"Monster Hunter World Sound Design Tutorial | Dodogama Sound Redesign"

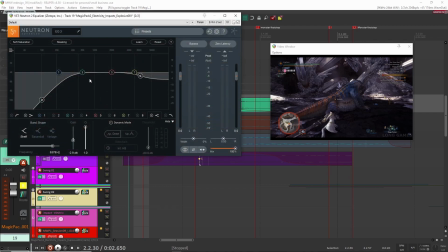[12:23]
And then next, because it was still like super bright, I cut out a bit of the highs and also some of the bass because I just didn't need it, especially with these kicks that I had in here,
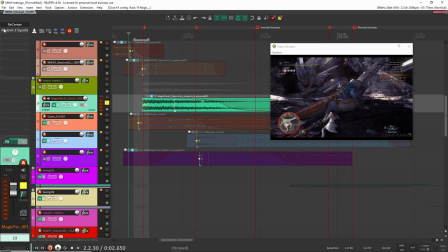[12:32]
these design like kick sounds, because those are the impacts. I didn't need that in the electrical portion of the sound, so that's what this EQ here is doing.
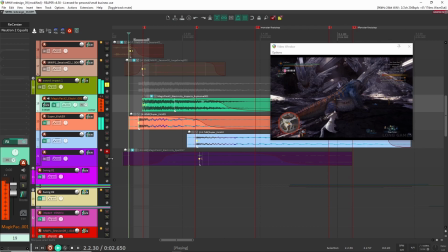[12:41]
So all together with these sounds now, oh, without this one. And then the other sound here, I had another electrical sound.
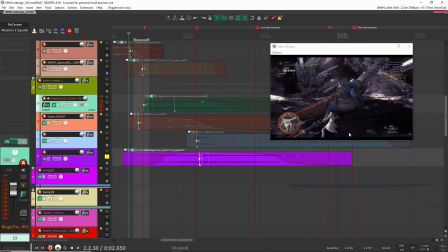[12:50]
This is more for when the sword slams down on the ground behind the player.
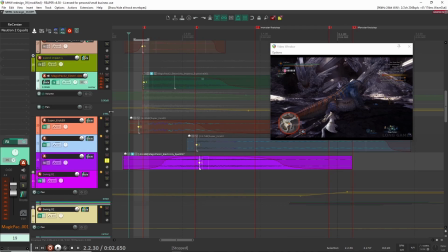[12:58]
And if we look here, yeah, I think I'm panning the sound a little bit down to the right here.
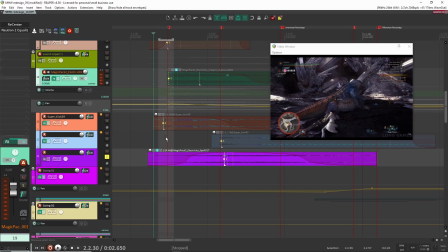[13:07]
Right, because I want it to feel like it's on the right because it is on the right of the screen. Right, and apart from that, that's pretty much it.
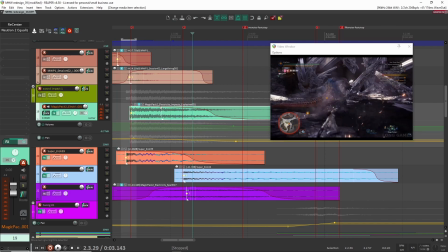[13:14]
I did a bit of volume automation here for this sound effect, this electricity explosion here.
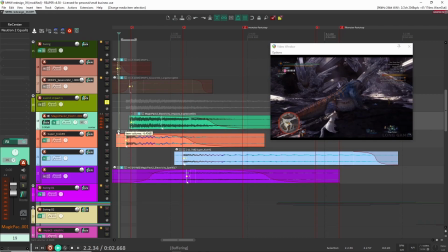[13:19]
But that's pretty much it. So, yeah, so all 3 of these now, let's have a listen. All right, so again, with the swing,
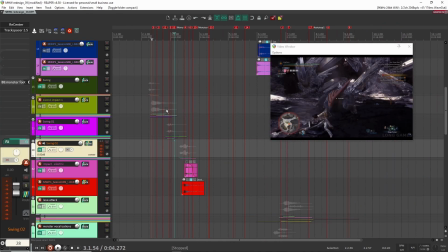[13:31]
right, this is the sound that I got here. All right, so once I had these in place, I think that was basically it for the sword sounds.
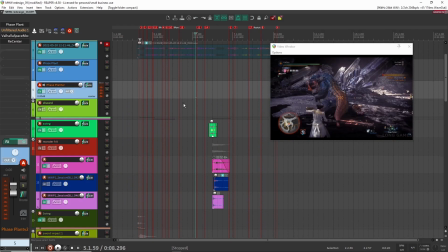[13:40]
I think, yeah, that was it. So next, for the character weapons, there was the slingshot sound effect.
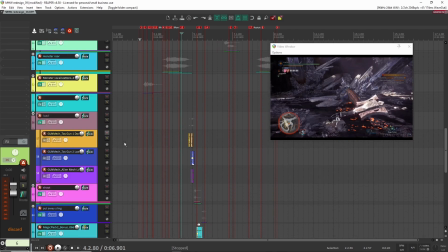[13:47]
So why don't we have a look at these? Yeah, let's have a look at this.
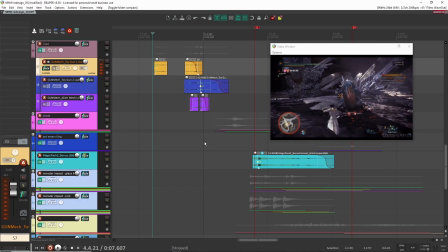[13:51]
So this is the slingshot sound effects. Let's have just a listen, and then we'll go layer by layer here.
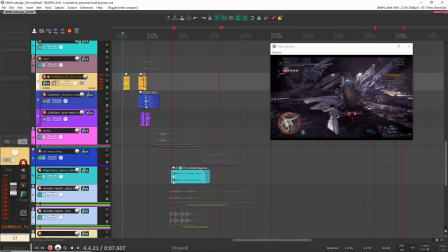[13:58]
So this one was fun and interesting, and I used a few different interesting sounds in this one.
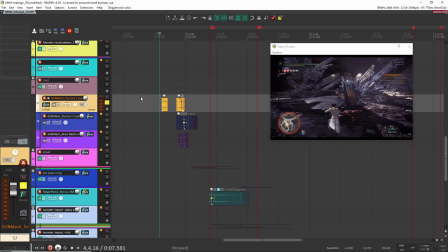[14:03]
So let's start right at the beginning here. So right at the top, there's the kind of load sound when the character loads the shot.
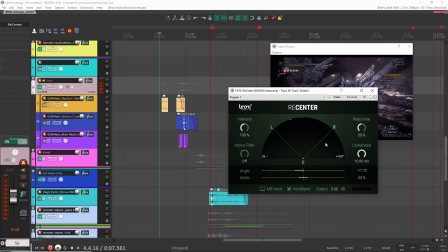[14:14]
All right, so for this reload, I'm just using recenter here just to position it.
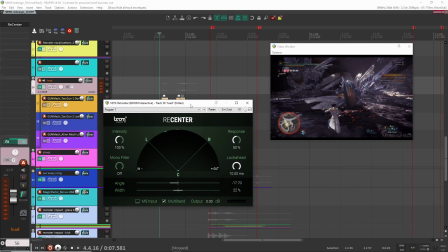[14:18]
Again, I'm narrowing the sound pretty in to the center, and then I'm putting it a little bit to the left for the character because the character's on the left.
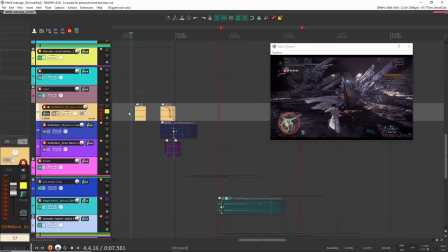[14:26]
So the first sound here that I have, this is a reload sound that I recorded from a plastic toy gun. So a little quite subtle. Same thing here. Another one. This was another toy gun I had.
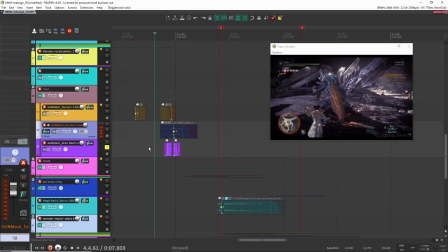[14:43]
Right, so again, just these kind of like plasticky mechanical sounds. And here's another one. This one was more designed. But again, this was other mechanical sounds that I had created in one of my libraries, my sci-fi sound pack library.
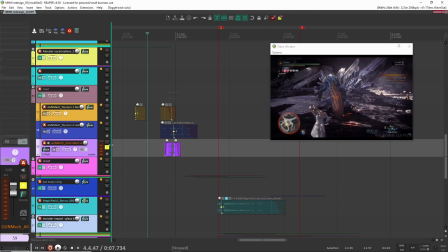[15:01]
And yeah, so these are just like little mechanical sounds, and altogether it sounds like this now.
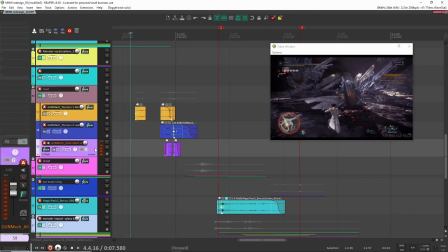[15:07]
Right, so they're all kind of occupying different frequencies, and you can see here I didn't even do any kind of processing on them. They're just really layered together so that they sound good together.
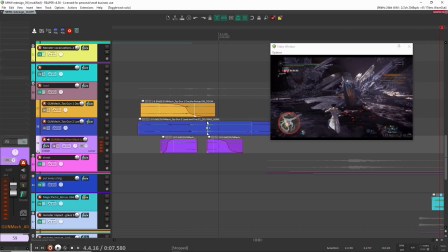[15:17]
And if you kind of zoom in here, what I tried to do is I tried to line up the transients here together so that they kind of match, and they match the image as well. So that's what's happening here. All right, so once I had this load sound, let's go over to the shot.
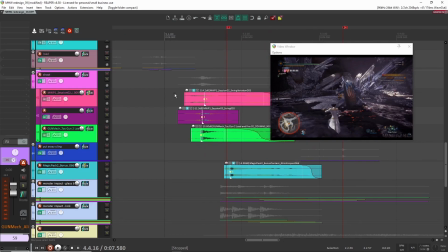[15:33]
So there's a few things happening here. So, and there's some cool layers in here. So let's have a listen to this one here.
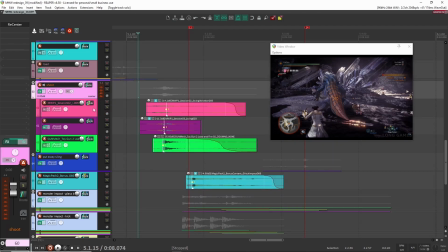[15:41]
Okay, so this is the shot here. So let's have a listen to these. Again, here you're going to see this happening a lot.
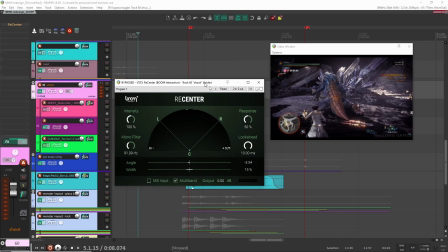[15:48]
Recenter, again, panning everything in, make it super narrow, because if I don't, this is what it sounds like.
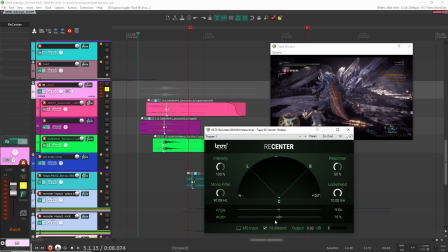[15:53]
Right, super wide, which doesn't make sense in a redesign. So again, putting it narrow and then panning it a little bit to the left, because that's where their character is shooting from.
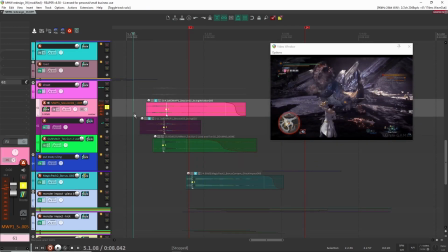[16:02]
Okay, next, let's have a listen to this one here. So this is a swing sound from whatever I recorded in front of my microphone. I don't remember. But yeah, I swung something from my microphone, just a swing sound to show the character like flinging a thing forward.
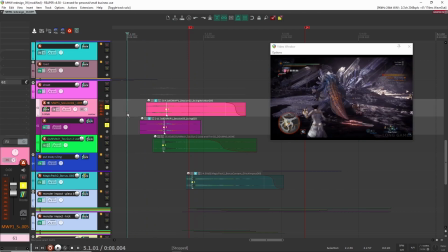[16:16]
Next, another one. So together, they're kind of bouncing each other because you have some high frequencies and low frequencies here.
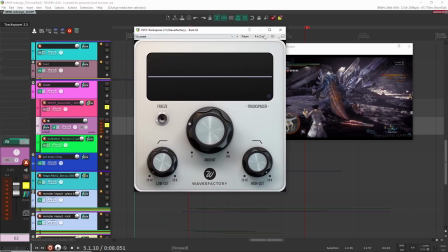[16:23]
Here I'm using track spacer just to get rid of any frequency masking happening in these two files.
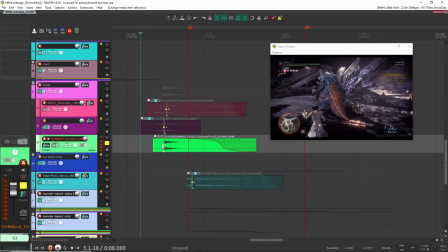[16:32]
And next here. So what's interesting about this sound, again, this is a toy gun shooting sound again.
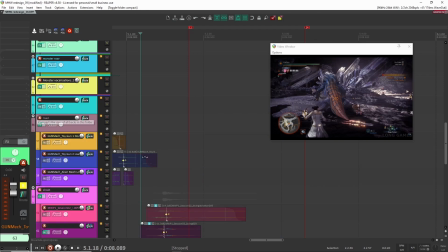[16:41]
So it's the same from the same library that I had created for these reload sounds, my sci-fi weapon pack sound.
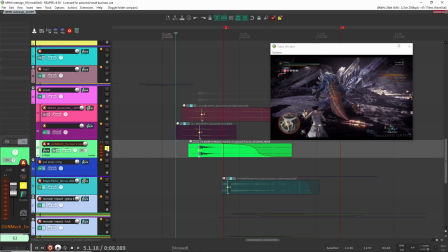[16:46]
But this is one of the sounds when the gun is like shooting, and it just kind of, I thought it kind of worked well together with these other sounds.
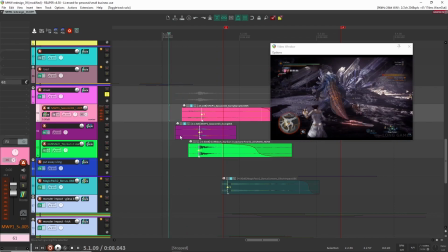[16:53]
So if you just play it together, it kind of just has this really springy and rock character to it. So I thought I kind of liked it just like that.
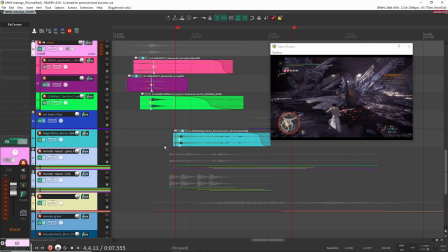[17:05]
Right, so I was trying to get some more like transient heavy sounds, just so it's very like all these short sounds together that create this slingshot sound.
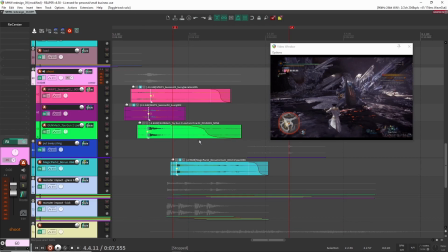[17:12]
So that is the fire, the load and the fire. And then when it actually hits the monster, this is when it gets really interesting.
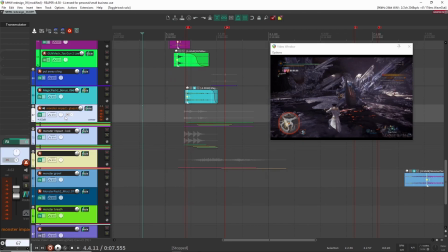[17:19]
So let's see if I can find these here. Yeah, so there's two kind of main components to the monster impact sound.
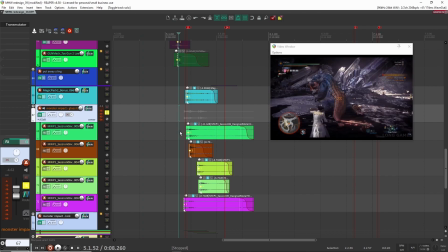[17:26]
There is what I call like the glass layer, even though it wasn't actually glass, but let's have a listen to it. So that's like the glass layer.
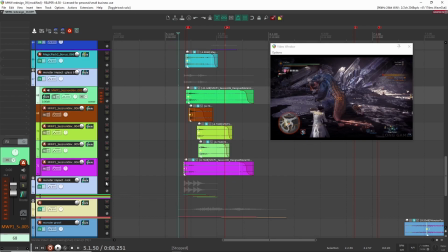[17:34]
And then I also had some kick sounds. So let's have a listen to these here. Right, and then putting both of these together, I thought that kind of matched really well.
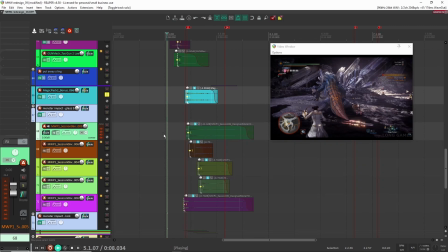[17:44]
I really liked it. I also had this other magic sound here. Yeah, another like glass breaking sound.
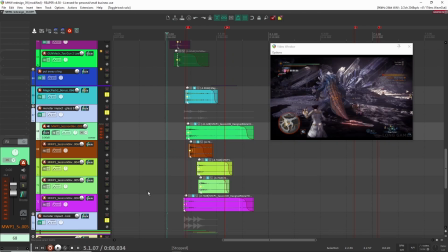[17:50]
So like when you put everything together, it kind of doesn't make sense, but it really works well together.
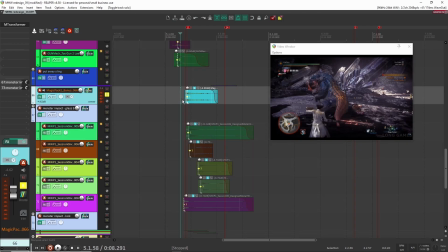[17:58]
Okay, and that is the sound. So this here is just from one of my magic packs, and this was like a glitch impact that I created.
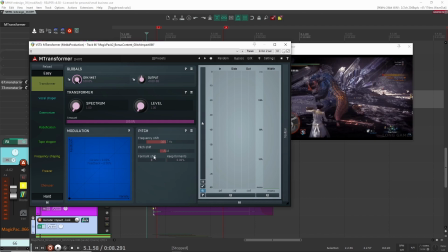[18:07]
And if I look at what I did in terms of processing, I just pitched it down. I did some frequency down and some pitch shifting down. So let's take this off. So this was very bright. I wanted something a bit darker.
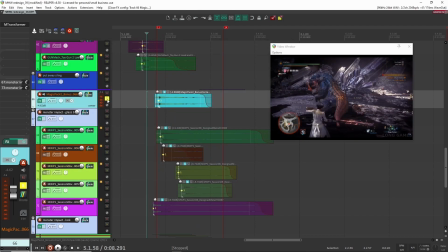[18:18]
So that's what that is doing there. Okay, next here, these sounds here.
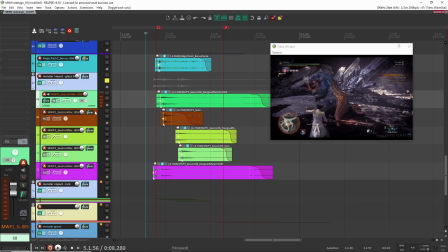[18:23]
These are some metal impact sounds that I had. And these are all just from me hitting knives around my house, and then I just kind of layered them, and then I just dropped them in this rhythmic pattern.
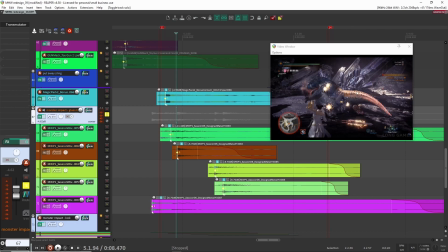[18:38]
So the thing that made this, or what I found made this sequence really convincing and satisfying, is the rhythm that the explosions happen. So they're not all together; they're a bit separated, and I kind of made my own kind of pattern here, where you have like this first one here, and then the second, third, fourth, fifth.
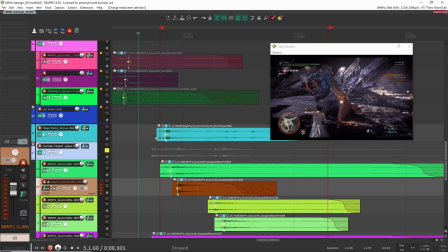[18:57]
Right, so this is kind of the rhythm, and then once I had this rhythm laid out, then I kind of matched it with the kicks as well.
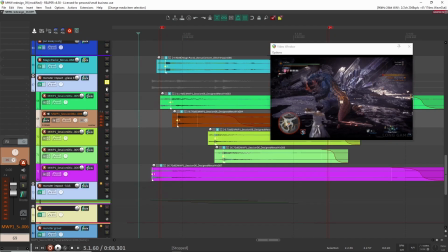[19:04]
So,
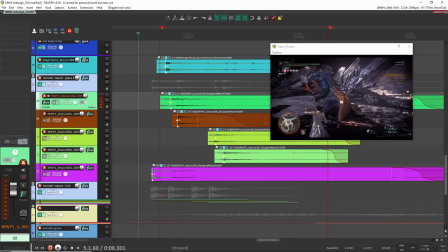[19:09]
right, so they're all kind of like that, and then so yeah, so these don't even have any processing on them. Like I said, these are just sword sounds that I just kind of layered together, and then just dropped them in here in a pattern. Right, what did I use here? I used transmutator. Oh yeah, so this is going to be interesting. So this one I used transmutator to go with.
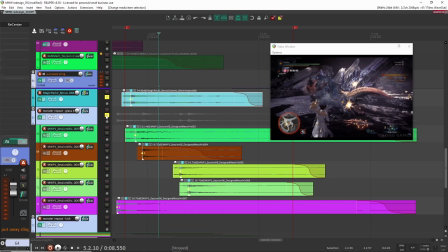[19:27]
Yeah, so I'm using transmutator with this magic glass sound here and these metal sounds.
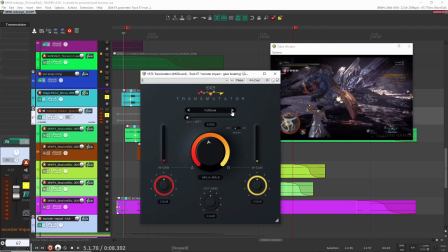[19:35]
And what it is doing, so if I take it off, so that's the sound of the two layers together. But then when I put the follower on, you kind of get this blend of the two together.
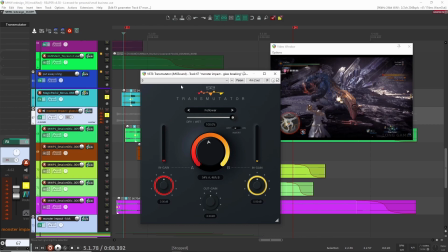[19:50]
And if I'm not mistaken, with the follower, I think it's following the transient of this one,
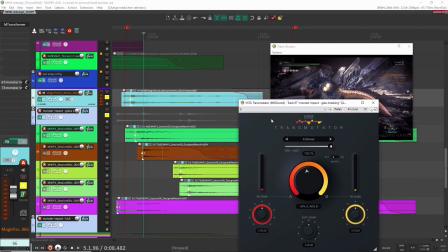[19:56]
or the sound of this one, so that it sounds a bit more transient heavy.
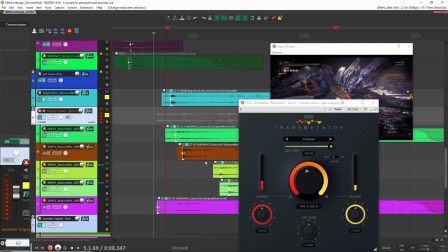[20:03]
Right? It sounds more like glass. Even the metal sounds here sound more clingy and glass-like.
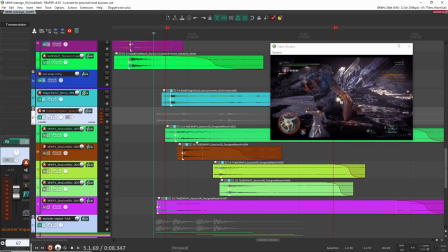[20:09]
So that's what transmutator is doing there, because without it, it kind of sounds too metallic and too, I don't know, it doesn't really work.
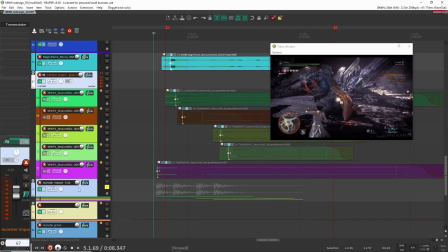[20:17]
So that, anyways, that's how these two are layered together. Next, I had these kicks here, and these, let's have a listen to this.
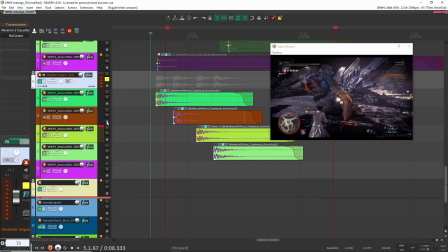[20:24]
What these are from another one of my sound packs. This is from my like 8-bit sound pack that I created a while back. And I just had like these punch kick sounds, and yeah, there isn't much processing on them, I don't think.
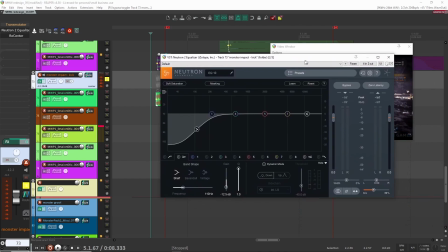[20:35]
Let's have a look here. So for EQ, I'm removing some of the lows, probably because they're obviously too bassy.
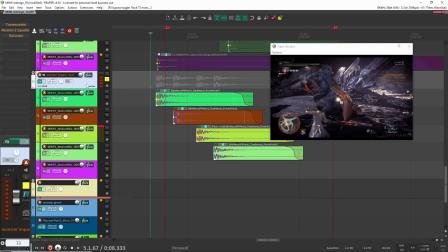[20:41]
Let's have a listen.